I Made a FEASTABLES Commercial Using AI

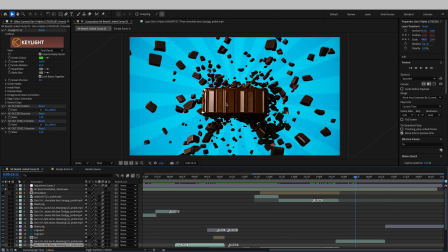I know this isn't the chocolate that Mr. Beast has, but this was what was generated for me, and I'm happy enough with it. If I really wanted to go into detail, I could key out this and put in how the actual chocolate looks,
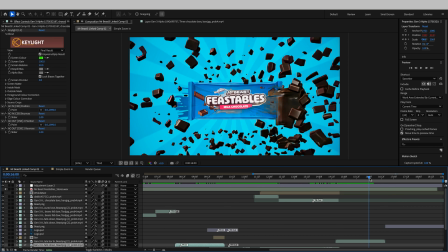but it goes quite quick, and then it reveals the end chocolate bar.
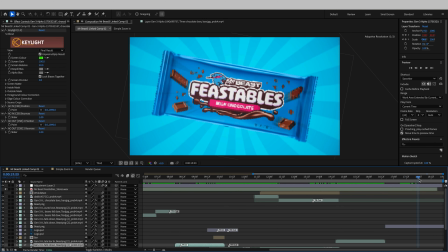And it does a bit of a wiggle motion, which I'm not too sure about, but again, it shows off the product. I'm happy with it. And then I put an adjustment layer on top of all using Magic Bullet looks.
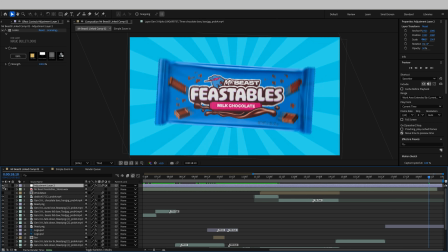This is turned on and off. It just kind of, we'll go through different scenes here.
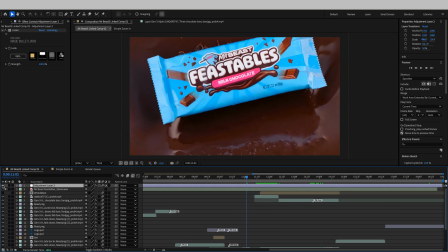Maybe here you can kind of see it just makes the colors pop a bit. It gives it a bit of a vignette round the edges.
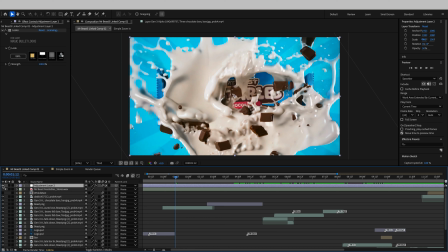And we'll see how it looks in this first kind of chocolate screen. Just adds a bit more contrast and detail into the advert.
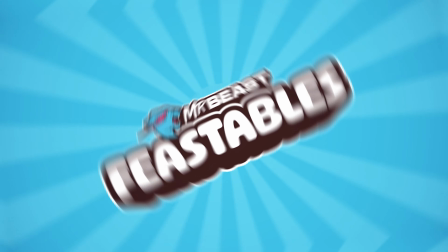And then this is the finished advert.
Mr. Beast Feastables.
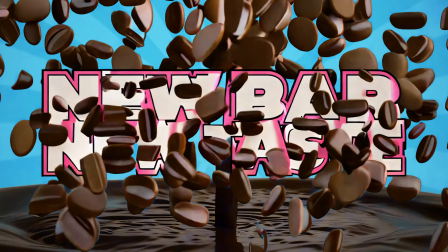Introducing the new Feastables chocolate bar. Ooh, New bar, new taste, making this the world's best chocolate.
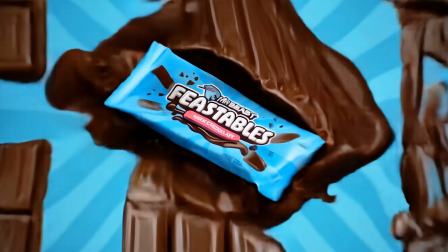Feastables. It's time to upgrade your snack game. Grab a Feastables bar and taste the magic. Mr. Beast Feastables. Ooh,
And if you want a list of all the tools I used to make this commercial and a list of lots of the prompts that I used in Runway, there's a link in the description below where you can download a free PDF. And Mr. Beast, if you're watching this advert, feel free to use this free of charge. Your people contact my people, which is me. This isn't sponsored by Mr. Beast. This was just a passion project to see if I could come up with a nice commercial. And if you like this video, you might want to check out a video on Mr. Beast's channel where he got artists and video makers to make commercials. And watch my commercial again, then watch his video and come back and in the comments let me know where do you think my commercial ranks in this. And if you like this video, please like and subscribe. It's a new channel, and in future videos we're going to be diving more into AI video, my journey with AI. We're going to look at many tools. I'm going to be very excited. Thanks for watching. My name's Andrew. Hope you have a great day, and I'll see you in the next video.